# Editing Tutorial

When it comes to film and editing, you need to be careful about your continuity. Because if you've realised, I am wearing a different top each time you've seen me. This is an example of bad continuity editing. When filming, you need to make sure that your actors are wearing exactly the same thing throughout each shot, because otherwise it doesn't look very good. For say I'm wearing a different top, it doesn't look very good, does it? However, it is easily mistaken. You can also see it in some of your favourite movies. Here, have a look at this video.
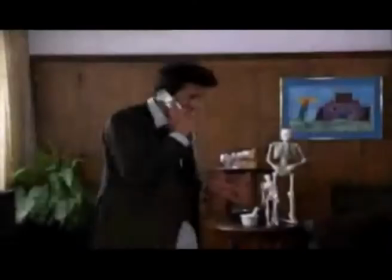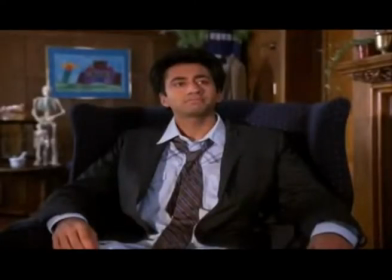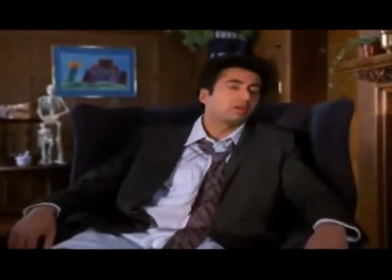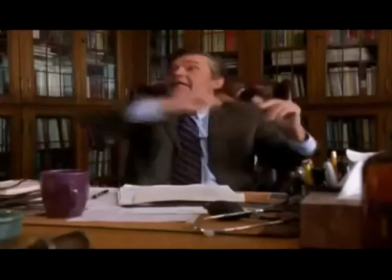Adding audio is important to films because it creates and builds atmosphere to enhance the emotions for the audience to feel as if they were in the film or as if they were in the actual situation. For example, you wouldn't want an upbeat, happy song to a death scene in a movie, as this doesn't fit, and this would be also known as bad continuity error editing.
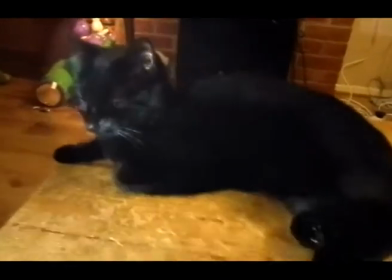14:20 My own example of this would be if I was watching my cat sleep as I stroke him, I would want a calm,
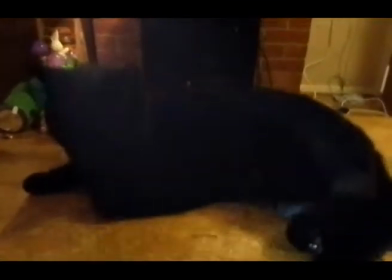14:26 soothing music to create that peace, as this is not an action scene. Cutting to the soundtrack or a beat is when something is in time with the soundtrack in the film. For example, this is often seen in dance movies, TV adverts, or fight scenes. It's also used to attract the audiences to tell them what's going to happen next as it cuts to the next scene. Cutting to a soundtrack is when the pace of each scene going to the next is depending on how fast the music is. Camera shots. There are many different types of shots you can see throughout a movie.
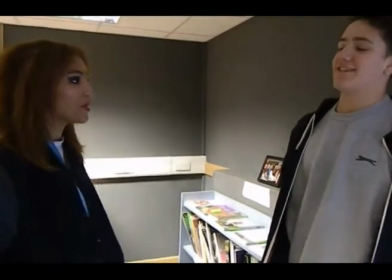15:01 Here is a standard 2-shot of a conversation. However, you can't really connect to what the characters are saying and how they feel.
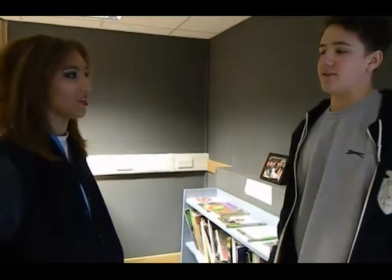15:08 So this is why directors add different angles, such as over the shoulder and close up.
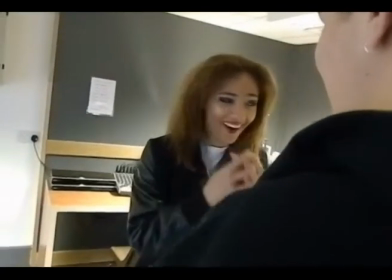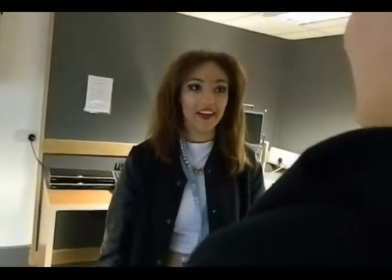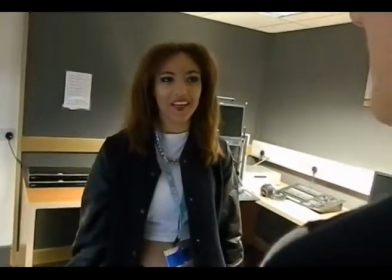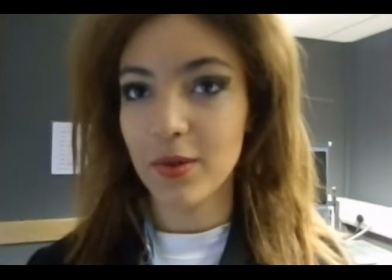A jump cut is a jump from a scene to scene that is very drastic, a lot like this. And now I'm back. There are many different types of transitions that can be used to cut from scene to scene. However, not all of them are suitable to be used in films. The most popular transition you'll see throughout movies are dip to black and dissolve, or just cutting straight from each scene. Seeing movies that have star transitions or box transitions doesn't make the film look professional. As you can see, as I'm about to show you the different transitions, you'll clearly see which ones you would and wouldn't use.
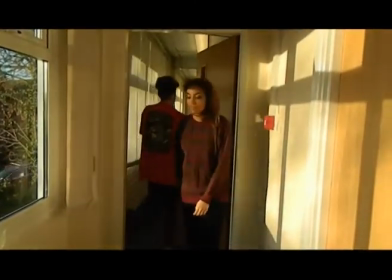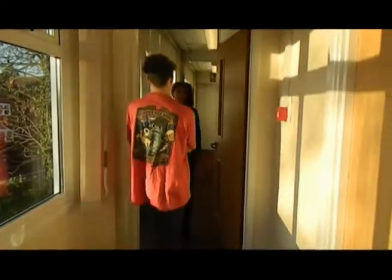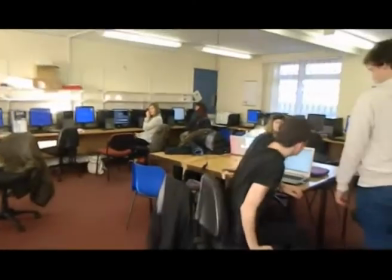16:28 Well, that's the end of the show, so tune in for some more. Bye bye.